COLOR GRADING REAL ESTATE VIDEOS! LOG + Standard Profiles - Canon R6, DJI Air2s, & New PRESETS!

Hey, what's up guys? Welcome back to the channel. So in today's video, we're going to be breaking down how to color grade log footage and standard footage for real estate videos. Let's get into it right now. So first, let's kind of establish the whole goal of color grading, whether it's standard, log, whatever type of footage. You basically just want your footage to look as natural as possible, not any sort of trendy or crazy edits. And there's a couple of different reasons to shoot standard or log footage, and so we'll get into that right now. Let's go into our first clip.
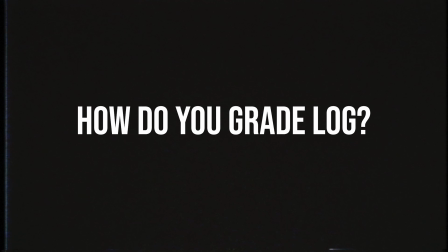(0:49)
Log footage is basically just like a really flat color profile that retains more data, typically more dynamic range than if it was shot standard. And now with the newer cameras, it's gotten a lot better because this footage is 10-bit from the Canon R6 that you're viewing right here on this clip.
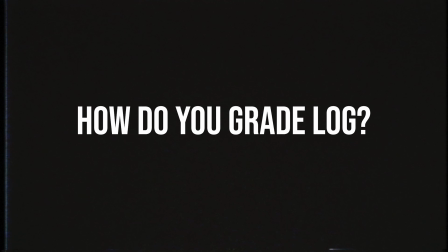(1:06)
Basically, it retains a lot more data, a lot more color information, and it can hold up the grade like a lot better, a lot nicer.
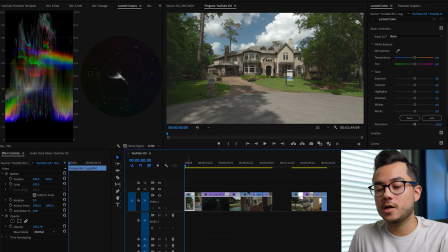(1:15)
But before we start editing, I have to mention what you see here in my left-hand corner, and that's the scopes. For those of you that don't know, that's basically like a histogram, a map of your image, if you will. So here we can see that the blacks are basically starting at like 15 or so,
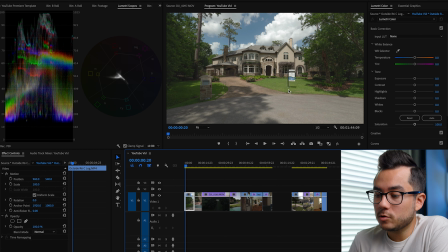(1:34)
and the whites, we're losing a little bit of data in the whites there, but I can bring it, and it's like barely any. And so basically what you want to do is get your scopes to look natural, which is going to be from like 0 to 100.
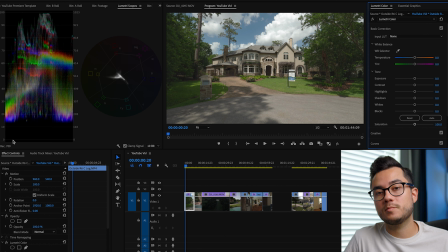(1:47)
So we have 100 up the top for the whites and then 0 for the blacks. Anything below that is going to be like losing detail.
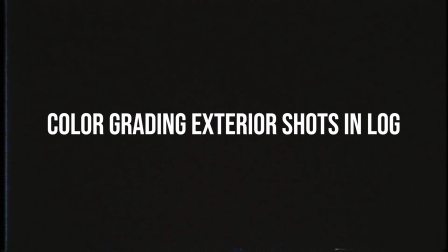(1:55)
Same thing for the whites. So because it's shot in log, we have all that data available.
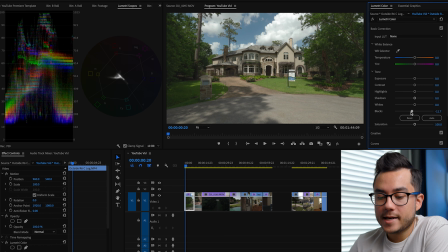(2:00)
So basically first I'm going to start by bringing my blacks all the way down, and I'm actually going to go past 0.
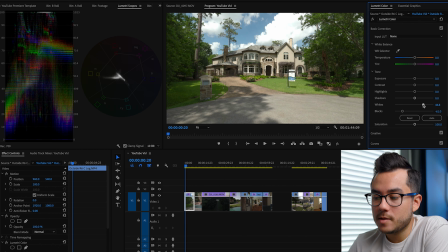(2:05)
I'll show you why in a second, because next I'm going to go to the whites, bring those up a bit, and as you can see, it brings the blacks back up. Bring them back down, bring up the whites like there. Okay, so next let's add in the contrast.
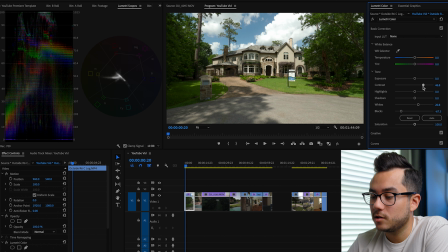(2:21)
So I'm going to, because it's log footage and I've messed with this a lot, I typically add anywhere from like 40 to 60 is kind of like a good starting point. Cool, that already is looking like so much better. And then we'll adjust the highlights and shadows.
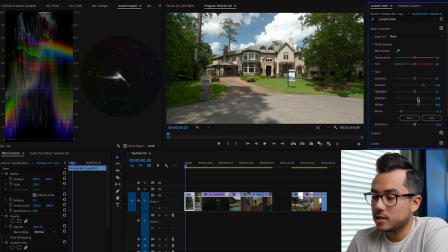(2:36)
And so I think we're gonna bring up the shadows a bit to keep a little bit of the data from like the trees and such.
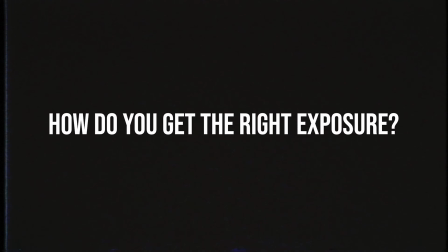(2:42)
And then the highlights, gonna bring them down because otherwise I can see we're gonna lose a lot in the clouds. And here's another point. So kind of like you want your main subject, which in this case is the house, you kind of want it to be in like the 60 to 80 range.
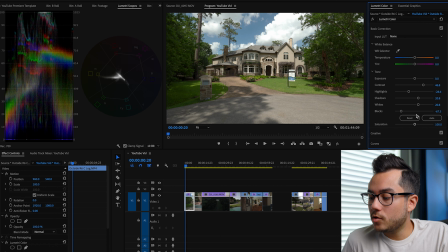(2:58)
That's kind of like a good exposure point. So this is already looking pretty good. You can turn the effects off right here. You can see that's before, that's after. So now what we're gonna do is we're gonna add saturation into it. And we basically, again, want it to look natural, but because this is real estate, we kind of want it to look like a little punchy.
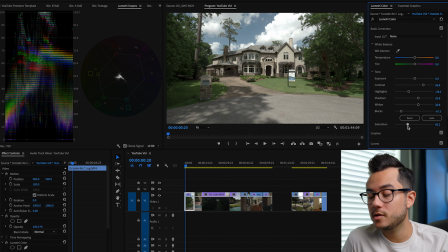(3:16)
And so we don't want it to look desaturated, that looks weird. But then not overly saturated, like that's too much. But it looks like 150 is a good range. And so let me see.
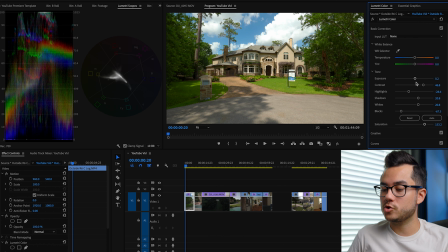(3:28)
I'm looking at like the 60 to 80 range. I kind of want it to be right there. So I think bumping the exposure up just a little bit is what I needed. Now let's look at the blacks, make sure they're not like clipping too much.
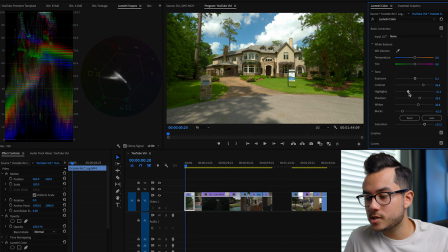(3:38)
But honestly, I like bringing the blacks a little bit past 0 because it just makes them look nice and sleek for me personally. And sometimes, you know, it's kind of cool to just like take one of your sliders and move it up and down to see what it does.
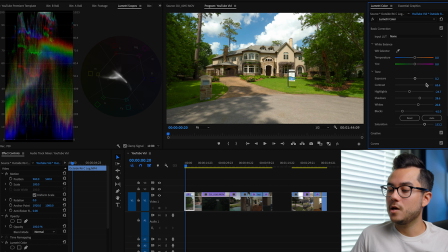(3:53)
And so you can kind of see the effect that it's doing. So that already there looks really good.
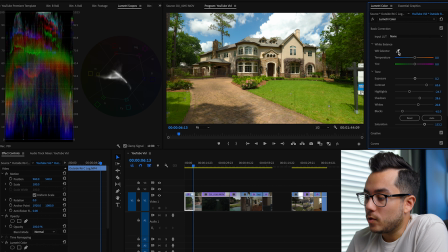(3:59)
We can see that it's like, you know, a really properly exposed image. Looking at it, it looks really good. We can play it right here. Looks really nice, looks really natural.
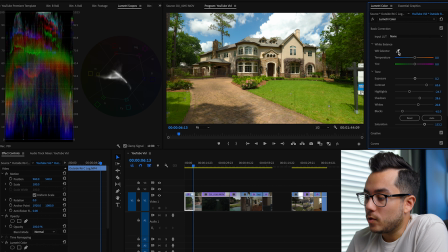(4:08)
And so the only other thing I'm gonna do now that's missing for this clip is just correcting the white balance. So what I like to do is take the dropper right here and then just kind of click on a neutral surface. And because we have clouds in the shot, that's always a good reference point.
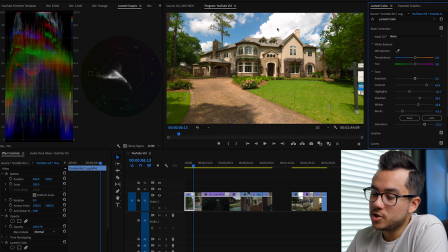(4:24)
So I clicked on that, it warmed up the image, added a little bit magenta, and now it looks like pretty good, pretty natural. And so make a little bit more fine-tune adjustments right here. Okay.
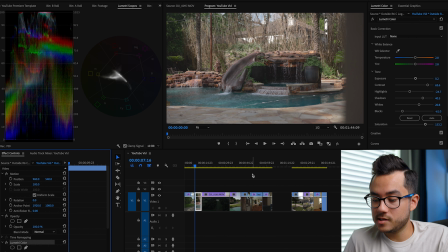(4:37)
So here we can play the whole clip back. Looks really good. Looks really good and natural to me. Turn the effect off, back on. Looks good.
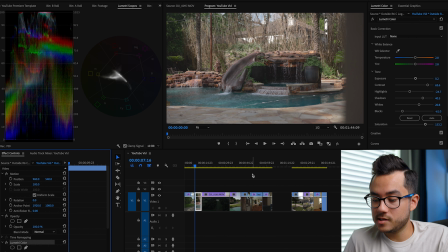what I'm gonna do is I'm gonna copy this edit, and instead of starting from scratch on the next one, now I can just put it on here.
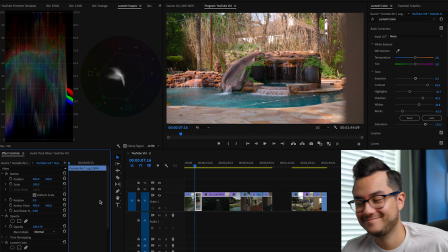(5:08)
So paste it. It looks perfect, looks really good.
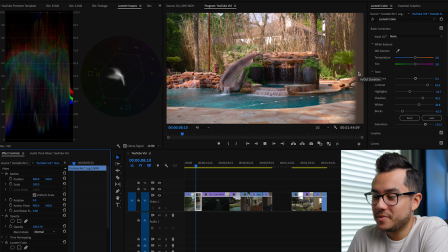(5:13)
Honestly, we could not do anything else and this would look fine. Look, let me play it. Looks really natural. Here's before and after. Looks really good. Only thing I might do is maybe even bring the blacks down a little bit more, just for this section to look a little bit darker and sleeker.
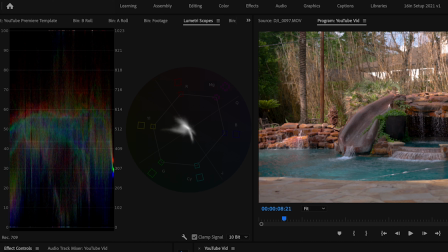(5:31)
I mean, yeah, everything looks really nice. Maybe there's a little bit more wiggle room. So here's a good example. See how I'm bringing the highlights up and down? It goes from like 50 to like 80.
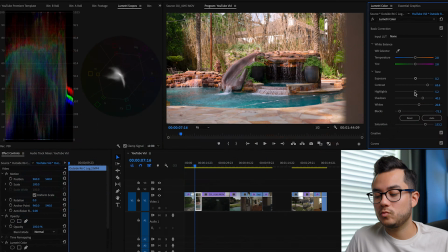(5:43)
Again, that 70 to 80 range just looks like really well exposed. So here, I'll play it.
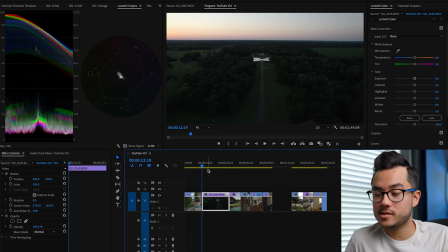(5:50)
Looks awesome. Look, I can jump between the first clip. I'm actually surprised my computer's running this fine. Look at that. Looks really good, really natural. So that's a win.
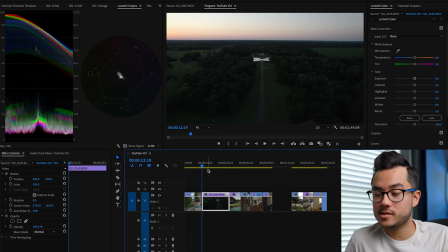(6:09)
Check this out. This is shot on the Air2s. Yeah, I don't have one, but my friend Josh does. I have a Mavic Air 2, which I think is a great drone, but the Air2s is even more epic. This is, I think, 5.2 or 5.4K 30, which is ridiculous, and it's 10 bits, so it's even better.
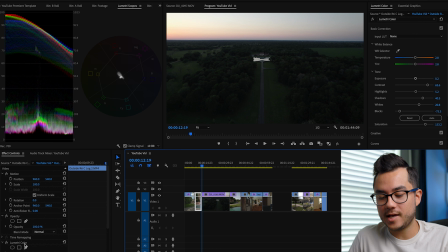(6:28)
But I know now my fans are starting to turn on and such, but but I'm curious. Let's take the edit from this one and put it on here. You can see that the blacks aren't starting off really high up, so this might not work if I put it on there.
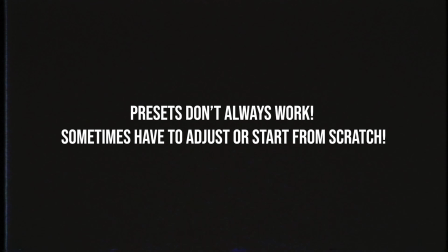(6:44)
Whoa, that looks terrible. Let's start from scratch on this one. But that's a good example of how you can see presets can work and also don't work,
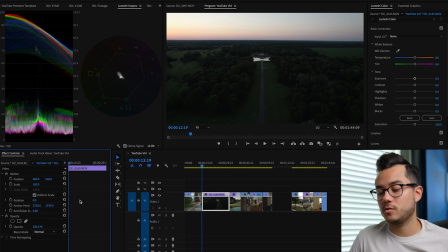(6:53)
because for the same camera, it works great, but then putting on another camera that has a different log information, it's not gonna be the same. So we'll do this from scratch, but using the same formula. Bring down our blacks. Cool.
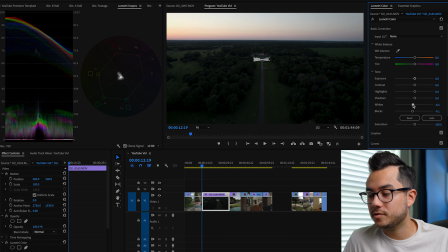(7:09)
Whites, because this is dust, you can tell that I'm not gonna have to bring the whites up too much. I really wanna retain a lot of that sunset. You'll see it come out here in a second. Shadows, let's see. Let's bring, oh yeah, we want some of that.
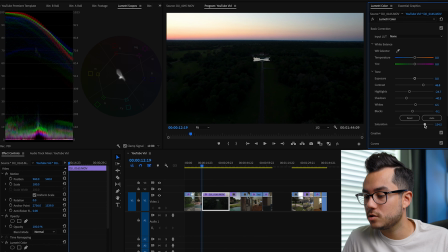(7:24)
What this needs is contrast and saturation. Now we can bring the shadows back. Let's see. It's kind of a weird shot to grade because it's like, because the sky's there, we really want to retain a lot of that data.
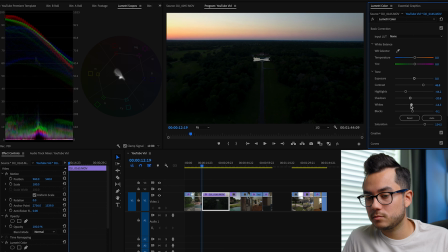(7:43)
But I just want to show you like a variety of clips, so.
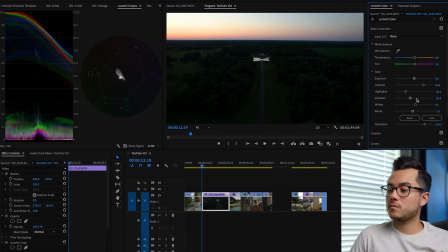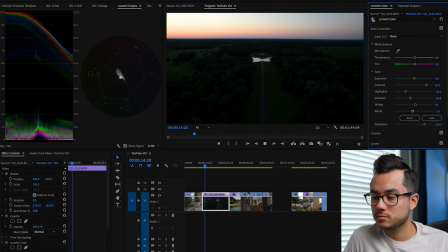(7:54)
Cool. So here's before, after. Look at that. Looks pretty cool. Only thing I'm gonna do is I'm gonna warm this up to actually be enhanced because it's sunset, so it should be warmer.
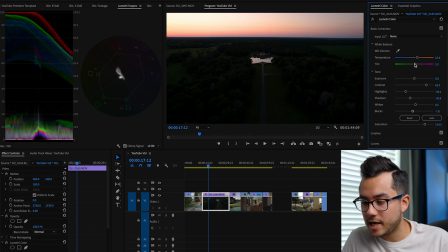(8:11)
There's already a ton of green in this, so I don't really have like a neutral point to click on, so I'm gonna add some magenta in.